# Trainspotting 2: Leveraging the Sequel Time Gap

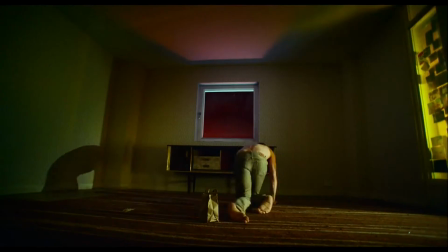[4:24]
Ironically, the more things change, the more they stay the same, and the 2017 film mixes these elements into the narrative without losing sight of its dramatic undertones.
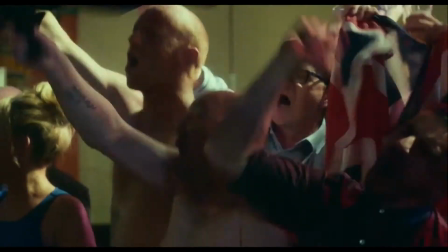[4:34]
In addition to these moments, the film continues the same electrifying cinematography and dynamic music that made the first film so memorable,
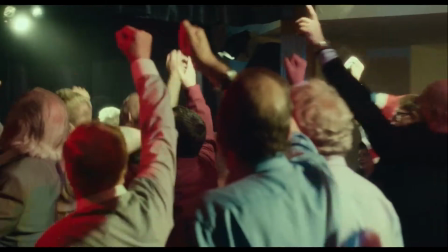[4:41]
especially in the frantic No More Catholic sequence.
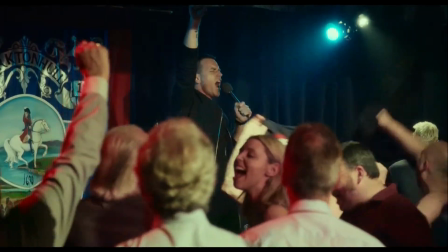[4:45]
These aesthetic elements ensure that T2's identity remains grounded and closely intertwined.
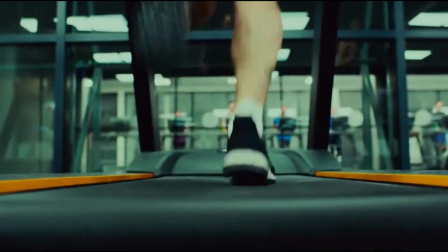[4:51]
The soundtrack, featuring several songs from the original film, are often altered or remixed to serve the modern setting,
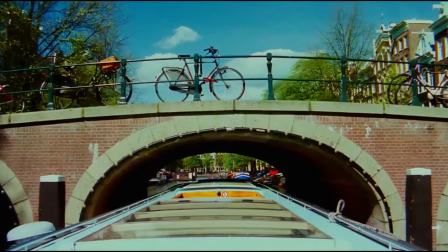[4:57]
beginning with the opening which uses the same beat as Iggy Pop's Lust for Life, but with a techno spin put on it by the prodigy to match the modern gym setting.
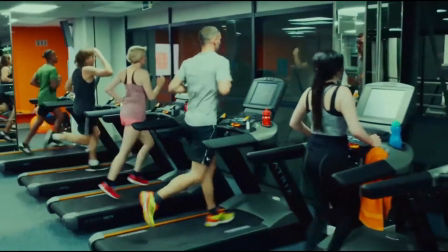[5:06]
Later, the song Dreaming by Blondie charts the various escapades of the characters in a montage, yet
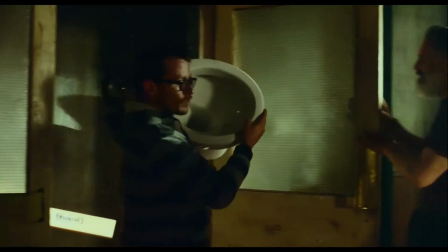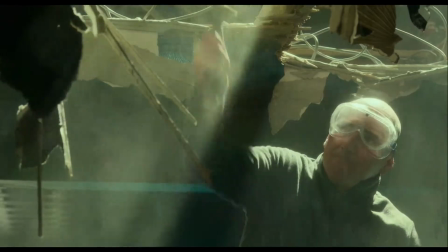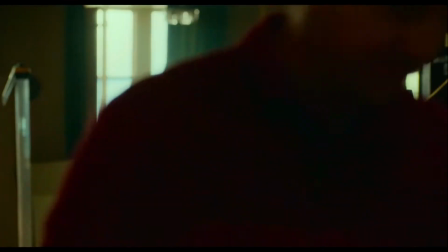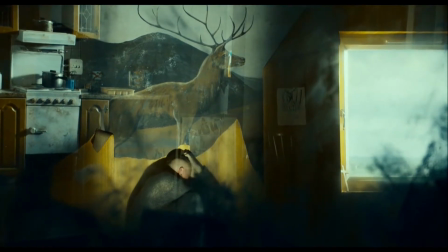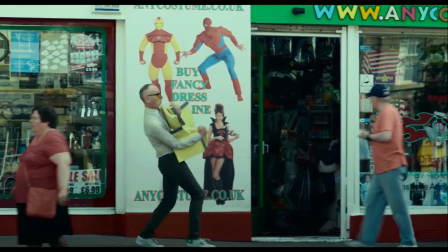[5:36]
Spud is the only one getting productive while also hinting at his later ventures into memoir writing.
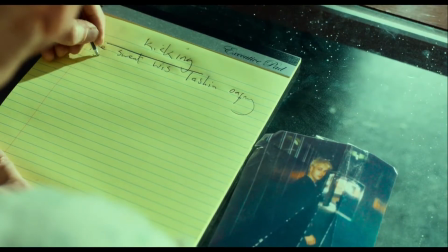[5:42]
Much like the first film, audiences hold the most sympathy for him,
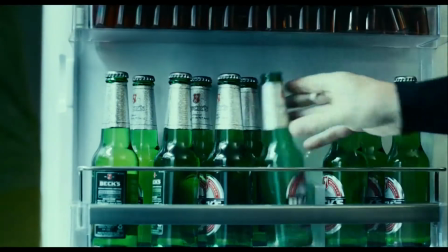[5:46]
and the same charisma that made the characters resonate carries through into the sequel, as Ewan Bremner puts it in this Film 4 interview. You don't get through 20 years without picking up some wounds along the way. In 20 years there's a lot to a person and it's not a picnic, you know, there's great stuff that brings you joy but there's also things that you struggle with to overcome.
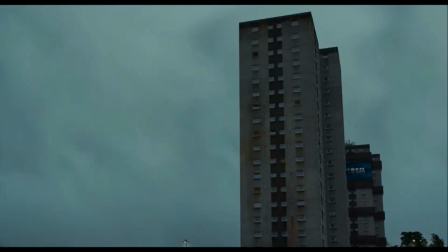[6:10]
As the film reaches its final act we can hear the Underworld song Slow Slippy, but it's very faint, placed in the background and barely audible.
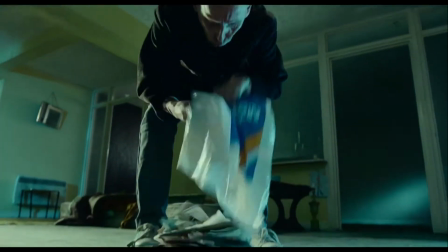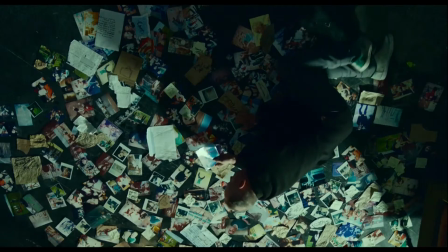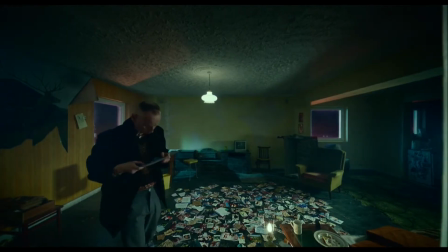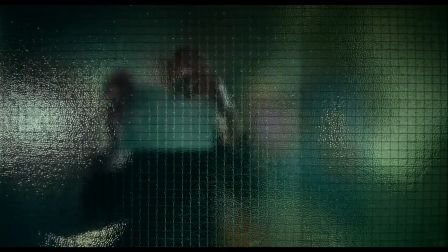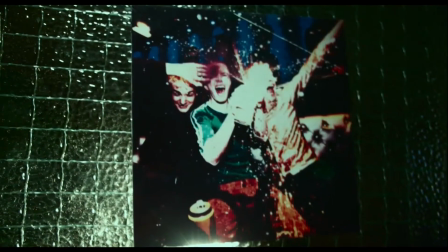[6:41]
This represents the ageing characters fading away from the lives they had before,
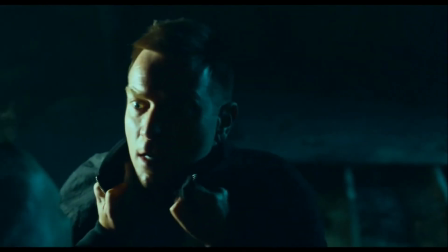[6:46]
not to mention preluding the brutal fight between Begbie and Renton that marks the film's climax.
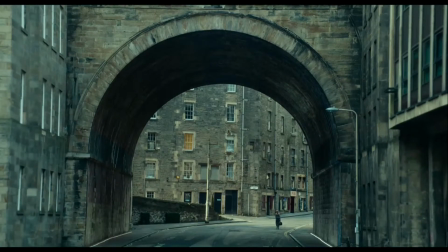[6:51]
Much like Danny Boyle's other films, music is used to enhance the tone, and here it's fully in tune with the characters' often bleak outlooks.
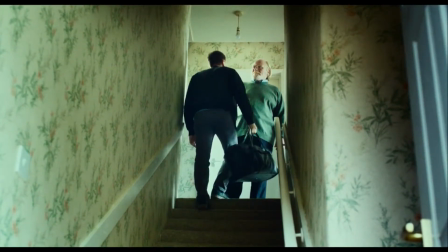[6:59]
Yet, there is a light at the end of the tunnel, and as Renton finally reconciles with his dad to close the film, the original Iggy Pop classic comes streaming back in.
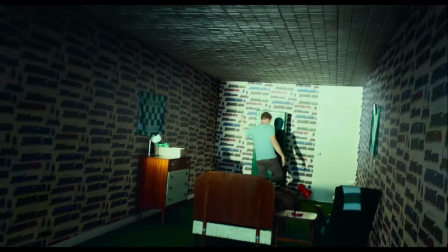[7:08]
Much like he did in the original flick, Renson has chosen life. While Trainspotting 2 might not be as energised or entertaining as its predecessor, it stands out as a rare sequel that uses the real-world passage of time to fuel its themes and narrative,
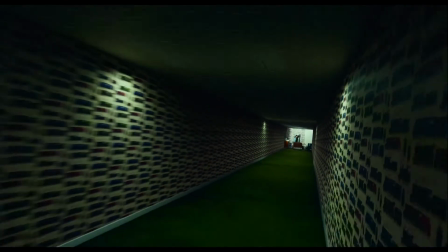[7:23]
resulting in a worthy follow-up to one of the best UK films ever made. Thanks for watching.
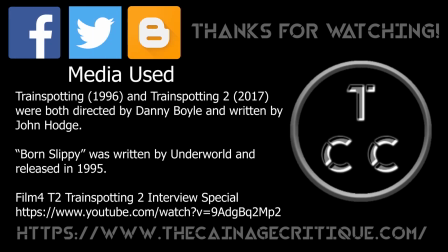[7:29]
T2 was a pleasant surprise for me in many ways when I saw it two years ago. But what did you guys think of the long-awaited sequel? Let me know in the comments below. You can follow my blog and channel at the links in the description.